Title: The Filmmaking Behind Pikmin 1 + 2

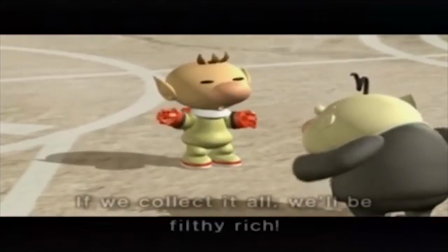We see Olimar and the President in a closer shot next which seems more weighted to the right-hand side of the frame due to Louis not being in his normal position.
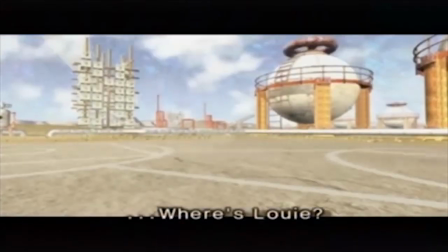And with another pointing perspective we see an empty shot of where Louis is supposed to be, accompanied with a dying horn.
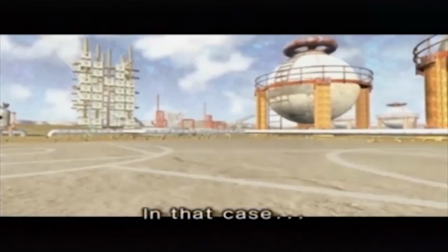So the music builds up once again for the reveal that
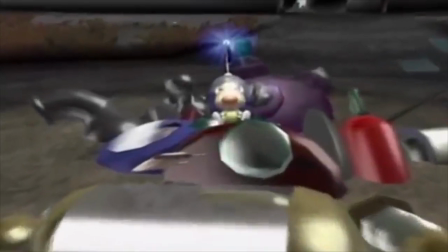With a lovely close-up of the President's face. And now we jump to the final cutscene, as not even the final boss has a cutscene, just a slow move in on Louis on top of the treasure.
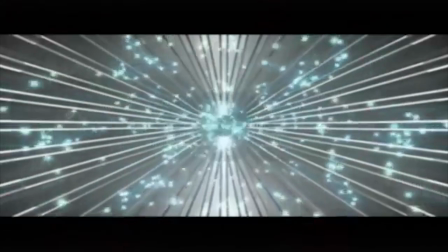Soooo. It begins with an extreme close-up of the underbelly of the ship as it prepares for lift-off.
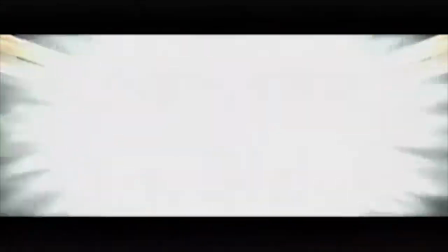Really adding to that build-up as the machine is literally whirring into action. The screen then fades to white as the ship propels itself.
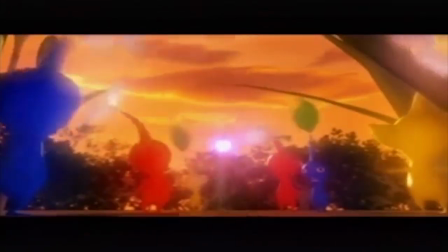Which takes us to the next shot of a super low angle of the Pikmin looking up at the ship in the sun-setting sky.
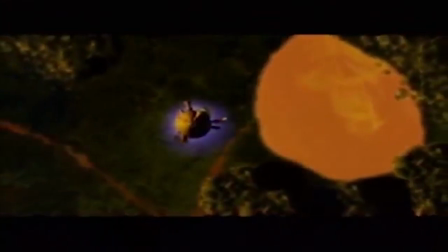The lights and their bodies glowing beautifully. We then move on to a head-on shot of the ship going up, whilst we see the ground beneath them become smaller and smaller.
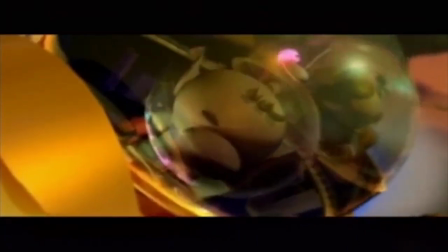Next is a close-up of Olimar and the President enveloped in gold. The President is laughing with the aspect of money, whilst Olimar only cares about the Pikmin.
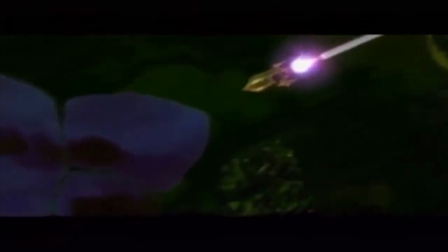Next we see the ship flying over the surface with its reflection occasionally appearing in the water. Back to Olimar and we see his eyes bulge in surprise of his view of the surface.
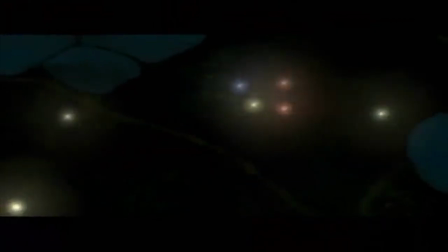Jumping to what he sees, it's revealed that the Pikmin are positively glowing. So brightly it even reflects off of the ship.
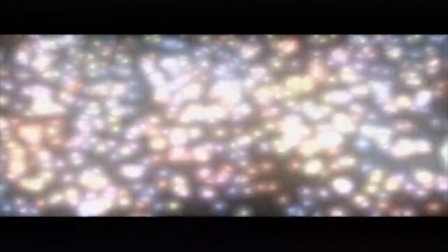As the music swells of emotion we see the Pikmin are all looking up and swaying to and fro in unison.
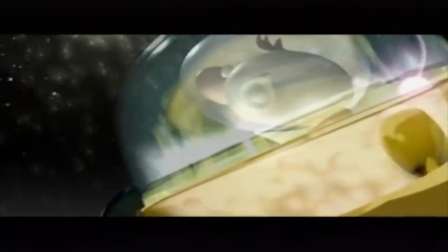Back to Olimar again and he turns up in view of the three onions following him for a final send-off.
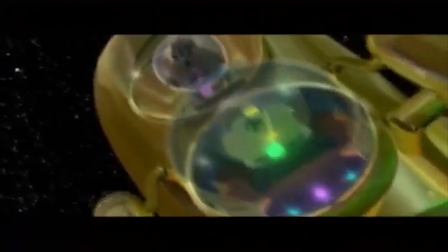Sparkles flying everywhere. And with the final triumphant trumpet playing, the ship comes back into shot in preparation for the final stretch.
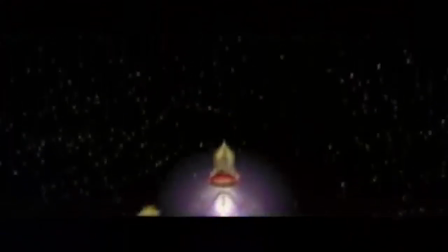Whereby it flies directly upwards as the onions disband high up in the sky.
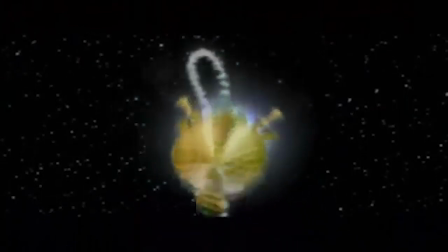And as we've been seeing throughout the entire time, the ship flies above all else and pushes forward to go directly into the camera,
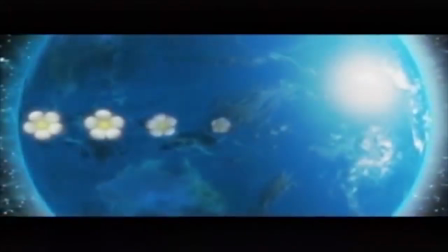and with a final enveloping shot transition, we see the Pikmin planet in its full glory,
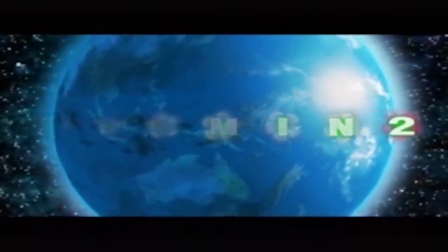slowly pulling away. And with that, I think I've said enough.
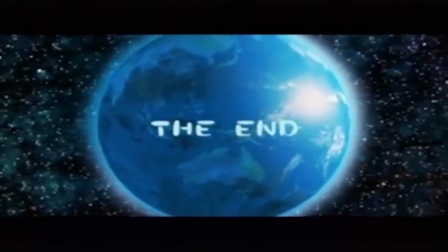So I hope you've enjoyed this little analysis of Pikmin 1 and 2's cutscenes, and if you'd like to see more content from me then check out the cards on screen in a moment. Or if you'd specifically like Pikmin things, check out the links in the description. And if you'd like something more involved in the filmmaking behind series then you're in luck!
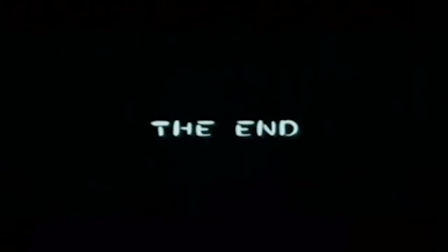You get to decide what game we're gonna cover next week. So you can vote using the card poll in the top right hand corner of the video if you haven't already. This week your options are a video on Shadow of the Colossus or Monster Hunter. Either way we're gonna be fighting something very very big with a camera that's very very small. Anyway, if you choose to then please do follow me on Twitter, email me through Hotmail or support me on Patreon Patreon to support what I do, all three of those go by the name of DazVideos. Cause for now, my name's been Daz, you didn't really care, and I'll see you in a bit.